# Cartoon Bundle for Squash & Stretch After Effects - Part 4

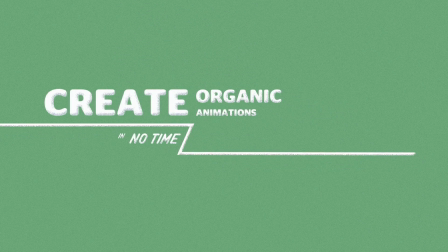[0:00]
Hello and welcome to the fourth and final part of our tutorial series about the video of the Squash and Stretch Pro Cartoon Bundle.
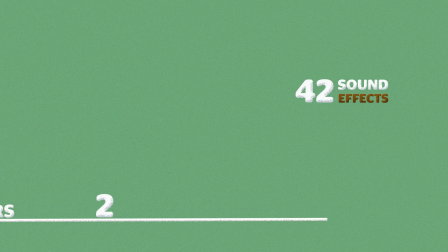[0:06]
In the previous parts, we created everything you can see here right now.
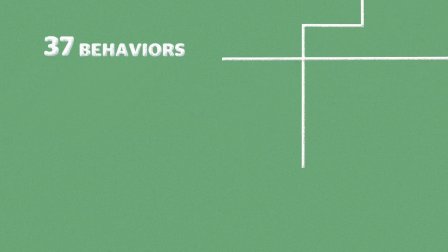[0:10]
We created the key animations to all scenes, animated the line, and also created the camera moves.
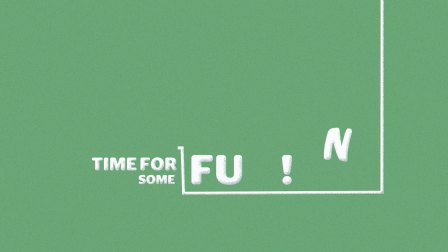[0:16]
Today we'll animate all of the other text that still feel a bit static,
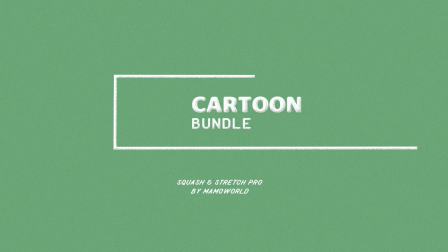[0:20]
and this will be a lot of fun since we're using Squash and Stretch Pro for After Effects again, which allows you to create really complex animations in no time.
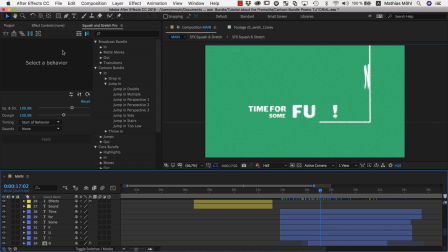[0:28]
Let's start with this time for some fun scene here. From the cartoon bundle of Squash and Stretch, we want to use the jump in perspective behaviors. As you can see here, there are three different ones, and instead of applying the same behavior to all letters, for each letter we want to choose one of the three randomly to create a bit more variation.
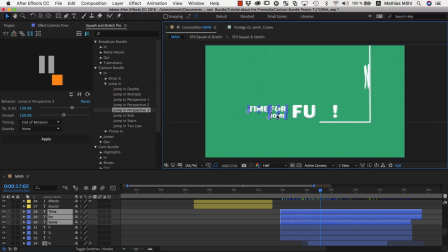[0:48]
So we first select the time for some text layers and use the text exploder tool of Squash and Stretch to split them into individual letters.
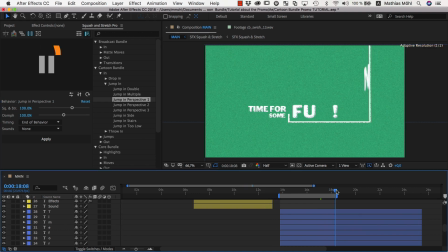[0:56]
Now we move the current time indicator to the time where the behavior ends, select randomly about a third of the layers and apply the behavior. Then we select about half of the remaining layers and apply the jump in perspective 2. Finally, to the remaining layers, we apply the jump in perspective 3.
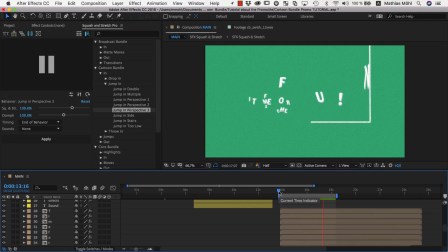[1:15]
This still looks a bit regular, so to randomize the timing a bit, we move one of the layers about 1 second to the right,
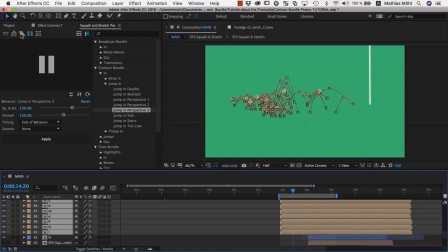[1:22]
select all of them, and apply the Stagger Layers tool of Squash and Stretch.
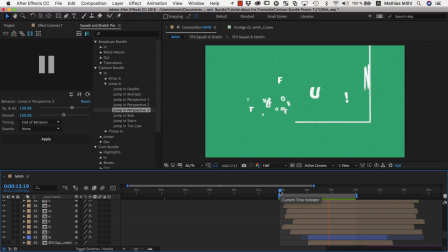[1:28]
This is much better. Now we can do final tweaks to the timing. We move the FU and the exclamation mark so that they start a little bit later. Finally, we want the exclamation mark to first be next to the U and then jump to the side to make some space for the N. So we select the jump forward behavior,
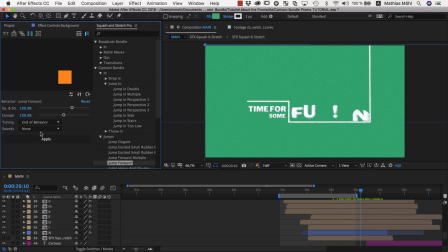[1:48]
make sure timing is set to end of behavior, and move to the current time indicator to the time where the N is right above the exclamation mark, because at this point in time, the jump of the exclamation mark should end. Then we select a sound effect and apply the behavior.
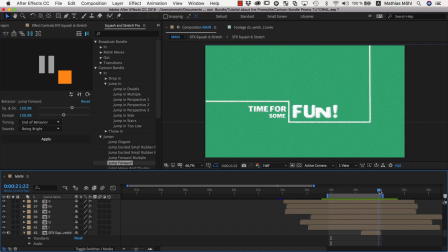[2:09]
The end position of the jump is perfect, but the start position needs some adjustment.
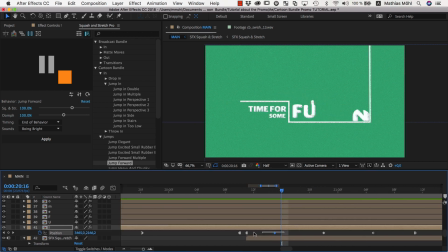[2:13]
So we reveal the position keyframes of the exclamation mark, select all keyframes except the last few which belong to the jump, and move them as needed.
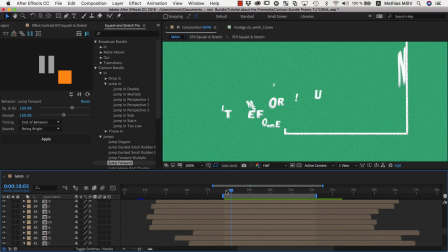[2:23]
By combining and adjusting the animations like this, you give the project your personal touch and create animations that are based entirely on Squash and Stretch behaviors, but look as if they've been custom made specifically for your project. Now let's take a look at the final scene of the animation.
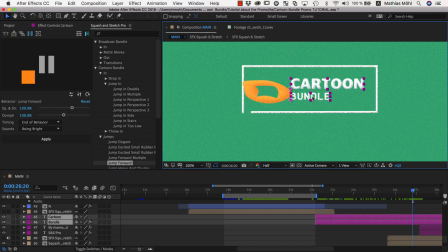[2:40]
We want to animate the letters of the cartoon bundle text with the jump inside behavior. In contrast to the jump in perspective, this is just a single behavior and not three different variants.
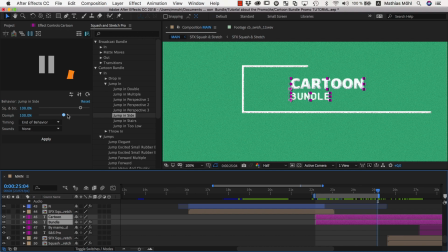[2:52]
But we can still create variation by playing with the oomph parameter. We start again by splitting the text into individual characters. Then we select randomly about a third of the letters and apply the behavior with default settings.
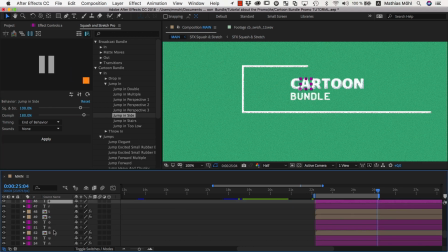[3:06]
Then we increase the oomph to about 180% so that the jumps will be much higher and apply it to about half of the remaining letters. And finally, we lower the oomph to something like 60% and apply it to all the remaining letters.
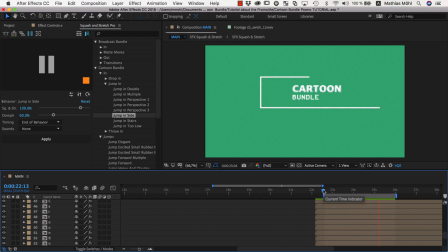[3:20]
As a result, some letters now make much bigger and higher jumps than others, but it still looks very regular. To improve this, we again randomize the timing by moving one letter about 1 second to the right.
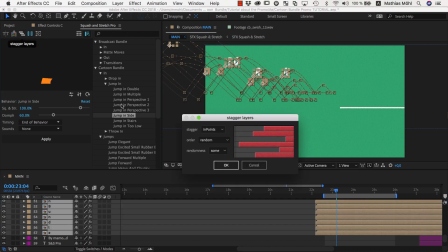[3:32]
Then we select all letters and apply the Layer Stagger tool of Squash and Stretch to distribute the letters randomly in time.
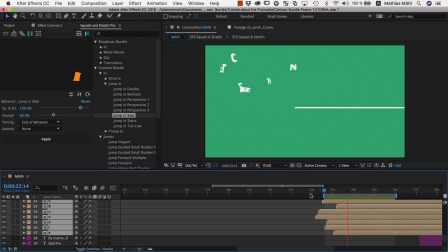[3:39]
Now it looks much better. Animating all of the other texts worked in exactly the same way, so I don't need to explain that in full detail anymore.
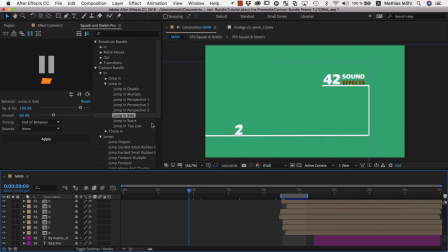[3:48]
But I still want to give you some tips on which behaviors to choose for which part of your design. In general, the most important elements in your scene should get the most exciting animations. So in this scene, for example, the number 42 is more important than the text sound effects.
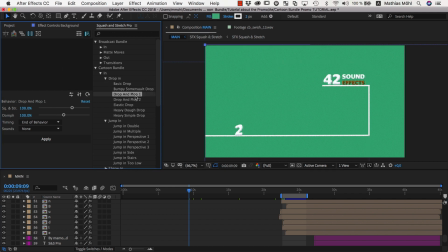[4:04]
So I animated the 4 and the 2 with drop and plop behaviors here, which look pretty interesting and attract the viewer's eyes. For the sound effects text, I used the heavy, simple drop instead, which is less spectacular and therefore very well suited for elements that should not distract the viewer from the main action.
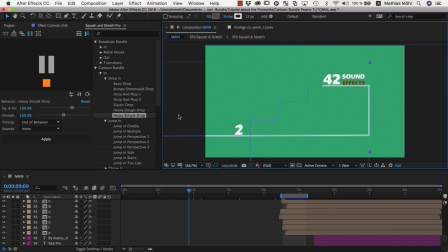[4:22]
If you feel that an element still has more focus than it needs, you can also try to remove the sound effects for it. When viewing a video, your eye is guided a lot by your ear and you focus on things that create the most noise.
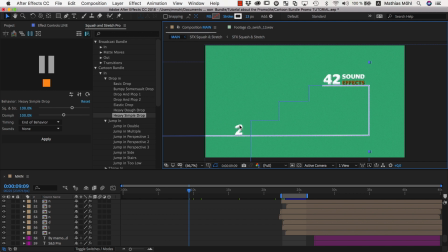[4:35]
So by making sure that the key animations of your scene have loud sound effects and all other animations have much quieter or no sound effects at all, you make sure that the viewer focuses on the right things and that everything feels balanced. If your scene still feels a bit boring, and you feel that animating all the letters would make the scene too crowded,
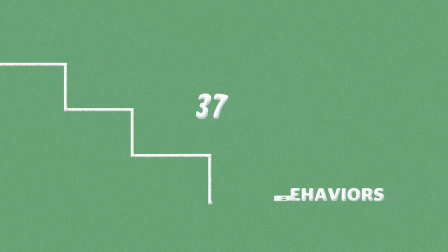[4:55]
you can also just give one letter of a text an exciting animation. This is what I did for the behaviors text in this scene,
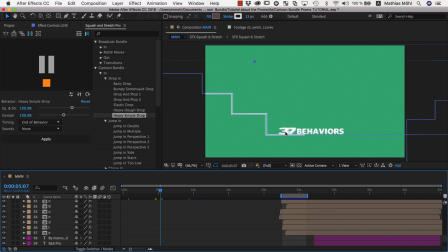[5:02]
where the text 37 should get the main attention, but the text behaviors should still be noticed. In this case, we animated the B of behaviors with the behavior throw in rotation.
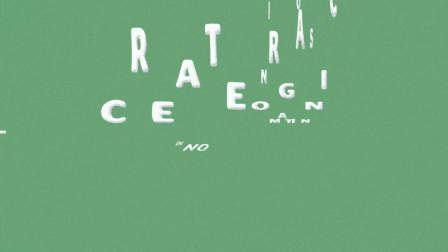[5:14]
So that's the end of this tutorial series.
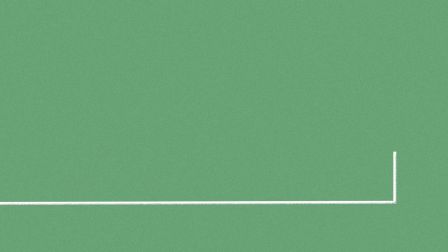[5:17]
I hope it gave you a good overview of our workflow and helps you to create even better videos in less time with Squash and Stretch for After Effects. We are always excited to see what our customers do with Squash and Stretch and are happy to share it on our social media channels.
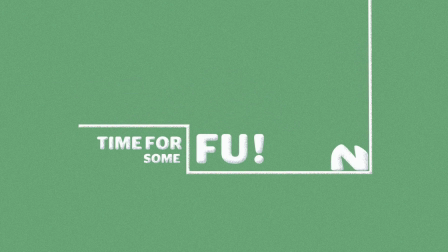[5:32]
So if you should have something interesting to share, please shoot us an email at info@mamaworld.com. If you found this tutorial series helpful,
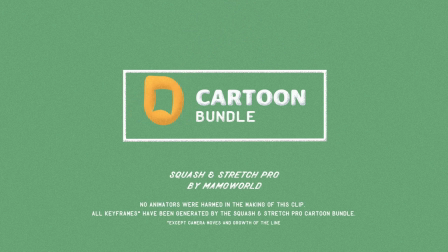[5:41]
also notice that we have plenty more free tutorials about After Effects on our website at mamaworld.com. Again, this is Eric D. Kirk for mamaworld.com. We'll see you next time.